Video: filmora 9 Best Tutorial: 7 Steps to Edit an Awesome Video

Hello guys, welcome to Filmora Complete Guide. This is Henry. I know there are many guides and tutorials out there, and I don't want to just make another instruction manual for you like many of them. What I have is real hands-on experience making hundreds of videos for YouTube channel called Filmora MVP, which I grew to 190k followers from scratch within 2 years. So I've been through a lot of unexpected success as well as giant fails in which I've learned a lot to share with you. So I believe the best way for me to organize this course is to make it a step-by-step tutorial on how to create awesome videos using key features in Filmora 9. And I also believe that after 18 lessons in this course, you are going to make significant progress in video editing, because I'm not just going to show you where to find those features, but also I will use a lot of real examples and actionable tips to show you how to make the best out of each feature. So if you are ready, let's start the journey.
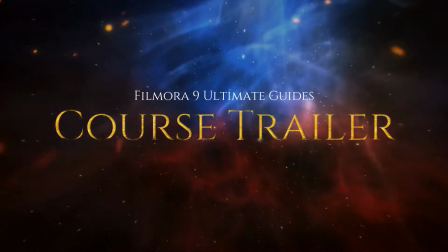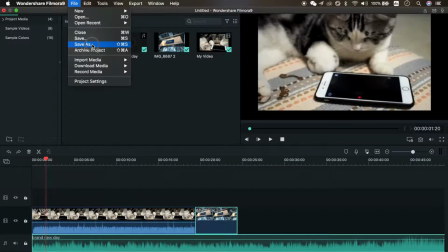[1:17]
If you are a Mac user, press Command and I. Project file you saved on a Windows PC can be opened on a Mac.
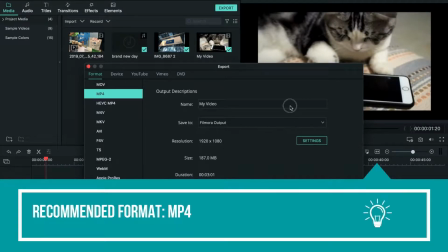[1:25]
So usually I would save as an MP4 format because it is one of the most widely used formats. Altering the color of your video can help you convey a mood and emotion, which usually can be done with natural lights and environments.
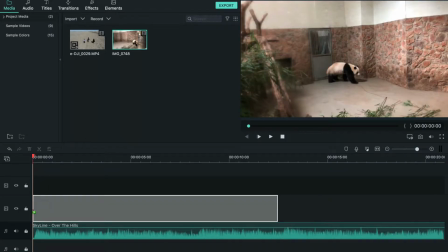[1:44]
I would recommend recoloring your video at the beginning of your editing.
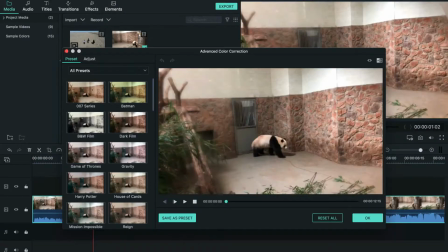[1:47]
I mean, right after you drag your clips to the timeline, and you'll find numerous colors from famous movies like Batman,
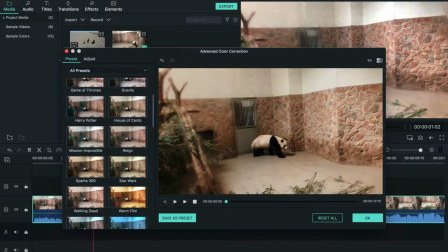[1:55]
007, or even The Walking Dead. For professionals, video editing doesn't begin with the import of video clips to the timeline.
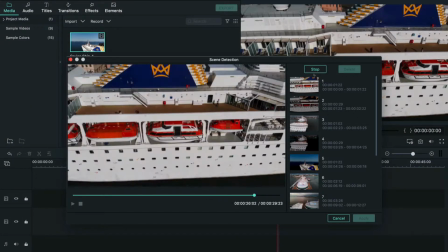[2:07]
It begins before the shoot of video. Now, you see, Filmora has automatically detected different scenes and split the footage into pieces. And next, I'm going to show you 2 tips to edit video like a pro,
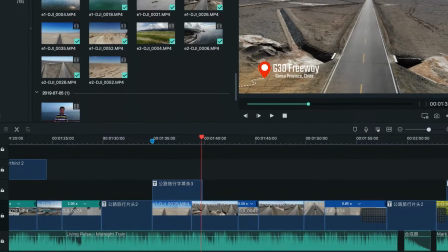[2:21]
even if you are a beginner. If the length of your video and the transit of your video are consistent with the meters of your music,
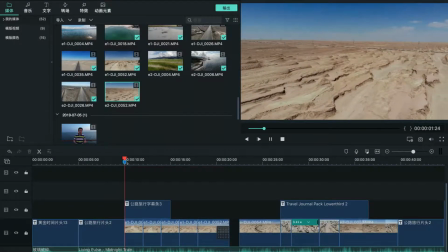[2:28]
your video will be very compelling. For this clip, I applied 3 tricks to make it more engaging.
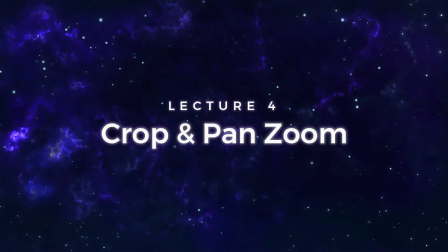[2:35]
Jump cuts. And in this case, I won't need to worry about the black bar anymore.
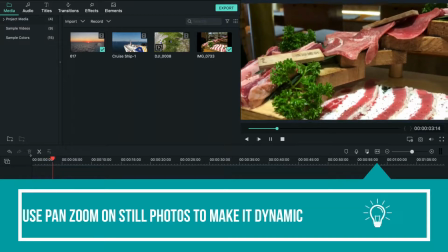[2:43]
We can turn a still image into a dynamic video. Alright, let's play the preview.
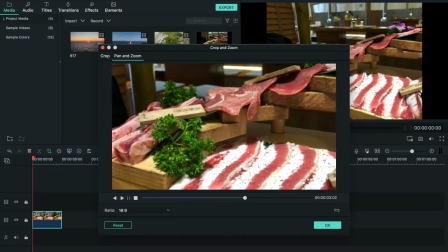You've probably heard that great audio and music is vital to your video.
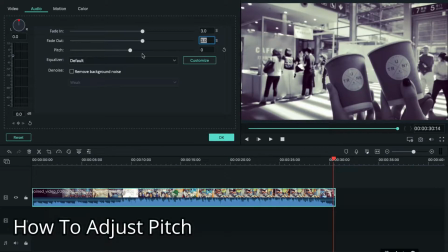[3:00]
You can change the pitch of your video without affecting the speed of your video, and I choose to remove background noise at strong degree.
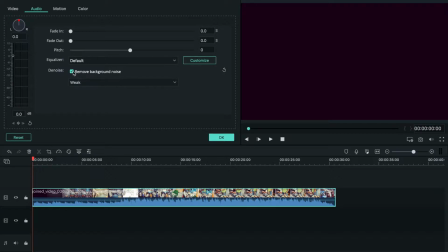[3:08]
And it turned out that part of my voice was erased. It looks a little bit complicated, but it's quite simple.
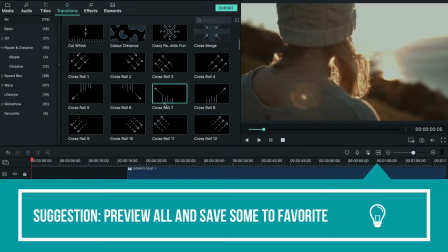[3:18]
My first suggestion for you will be to preview all of them and save those transitions you are most likely to use to favorite.
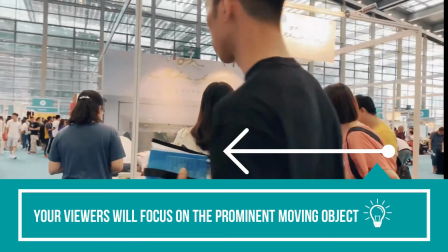[3:26]
Remember, the audience visual focus is most likely on a moving object and moving direction.
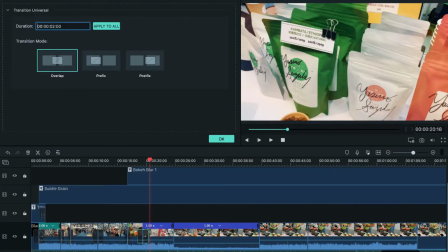[3:31]
So it makes the audience think the items worth noticing, and the horizontal direction conveys a message that both of them are equally important.
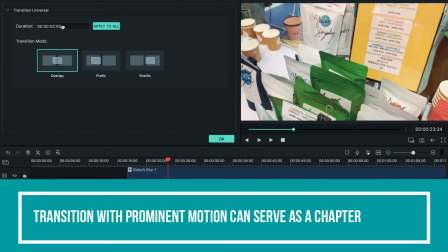[3:40]
In other words, it serves as a chapter here, conveying a message that the video after this transition is going to be a lot different. But each time we consider in fact, we need to be aware of our purpose. So what we create is an optimal watching experience. So if you do tutorial videos, your chapters can be step 1, step 2, step 3.